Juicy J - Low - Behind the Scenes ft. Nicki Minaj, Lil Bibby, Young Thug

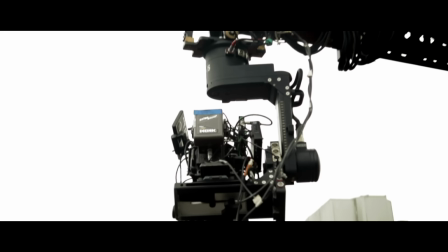0:06 My beat low, my bass low, I ride low, she go low, my beat low,
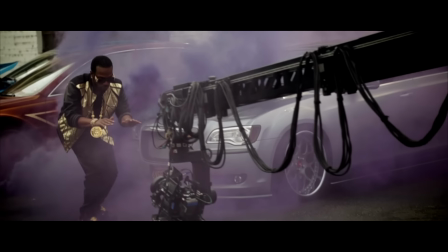0:15 my bass low, I ride low. Juicy, tell them what you said bruh.
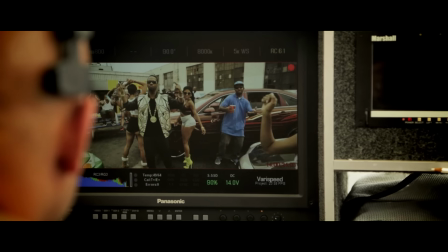0:21 Me, Juicy J, got too many hoes.
Yo, what's up? It's your boy Juicy J, behind the scenes of my new video, Low, featuring Young Thug, Nicki Minaj, and Lil Bibi. You know what I'm saying? It's going down. Directed by Benny Boon. It's a movie.
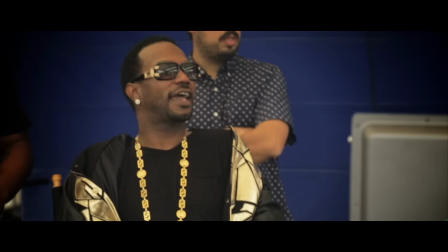0:36 I had written two treatments prior to the one that we shot and after he read those treatments he called me and he had some ideas
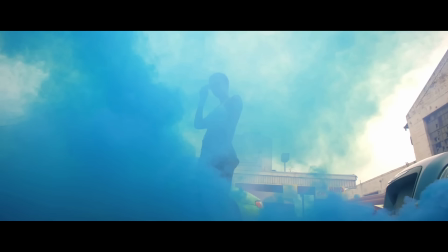0:43 about what he wanted the video to be so I took a piece from one treatment and another and sort of put it together that way.
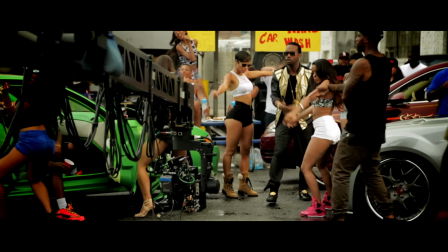0:53 Basically it was a performance video where we were able to capture all of the artists in sort of their own environment. With Juicy, having sort of that Memphis barbecue, car wash sort of feel, so when we scouted, I was like, man, if we put a pit here in some streamers and some things and cars,
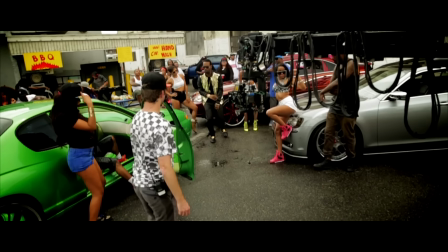1:14 this would feel like a down home spot. The scene I just shot was crazy, you know what I'm saying? It made me feel like I was in Memphis, you know what I'm saying?
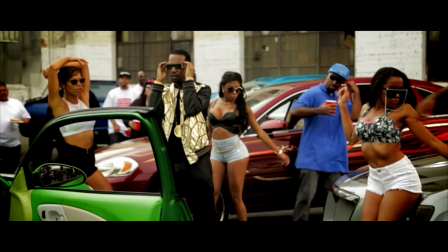1:20 The cars, the chicks and stuff like that, the whole scene was super dope. Me and Nicky about to shoot a scene in a minute.
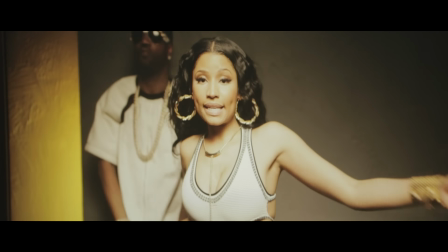1:25 It's about to turn up in here, man.
Me, Nicky, and I got to make wins.
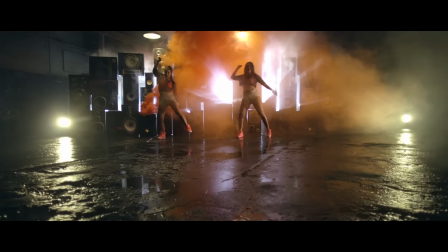1:31 With Nicki, it was sort of like this underground, grimy, warehouse set up and speaker, dance speakers.
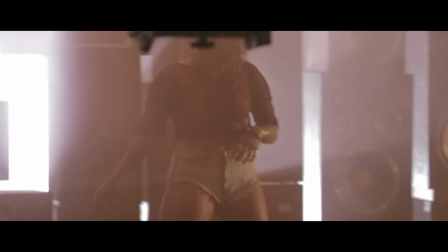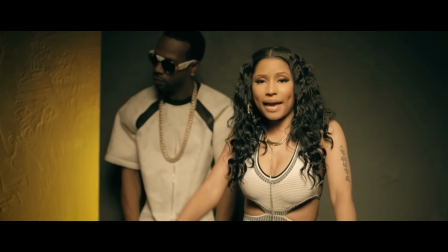1:47 Man, I love working with Nicki, man. Nicki brings the energy to the record, man. She killed it, man. I mean, like when you hear it, the verses just keep going up, up, up, up, up, you know.
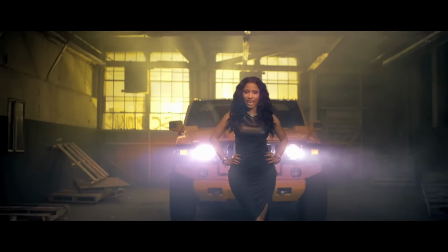2:00 I'm on with some flawless girls, they pretty and they thick, b-b-bust it open quick, put that pussy on his leg.
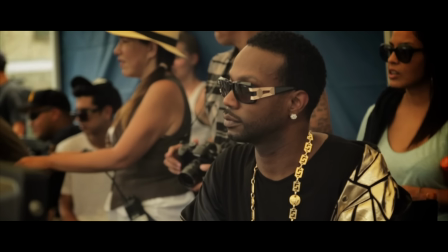2:08 I just love making good music man, you know, I've always been like that man. Most of my life I've been living in and out of a studio.
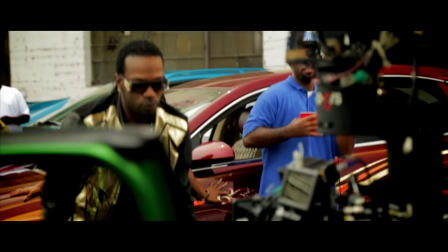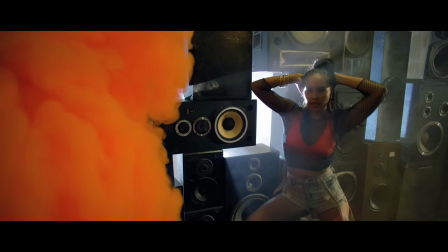2:23 Then Bibi come in and kick the back door in of the song and just murk it.
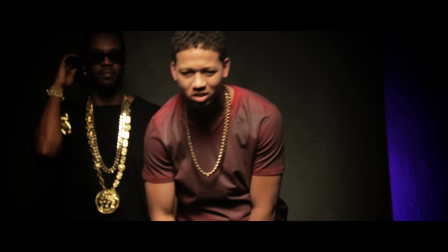2:29 With Lil Bibi, it was very street, so it was the motorcycle bikes, the harsh lighting, and that sort of thing.
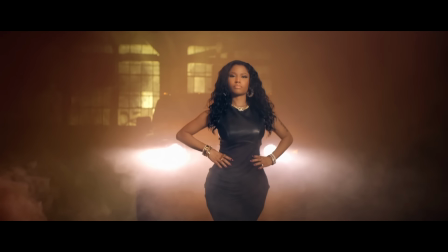2:36 Wanted it all to come together, the smoke, the smoke elements were sort of the elements that connected all of the different situations together.
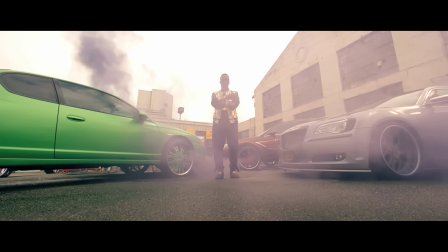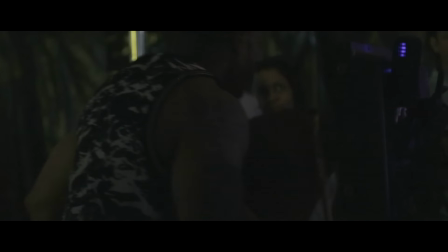2:50 I've been fortunate enough to kind of meet artists and sort of visually catapult them into the mainstream or into society, so with Bibby, I understood how I needed to engage with him and tell him,
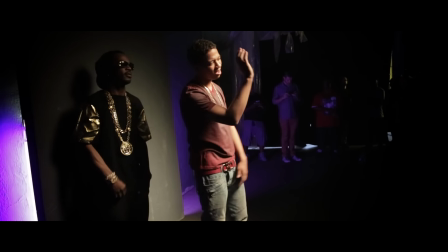3:02 like, this is how you need to act on his camera, you know, make your actions a little bigger, don't be so subtle, you know, and try to coach him into a performance, and that felt good for me to be able to do that.
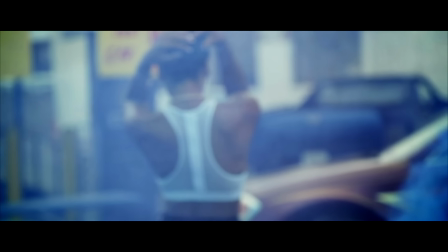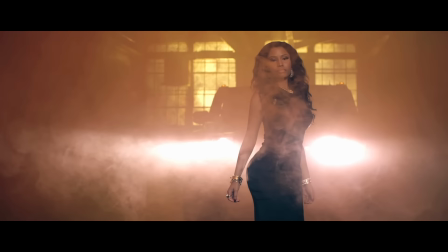3:21 Right now, Low is my favorite track, you know. I got some other ones, but this one goes hard because the way we made it, you know, we just did it from scratch.
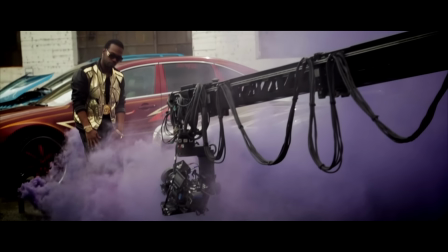3:28 Nobody sent me a beat, there was no hook or nothing, it was just like we went in and we just made the record, like BAM.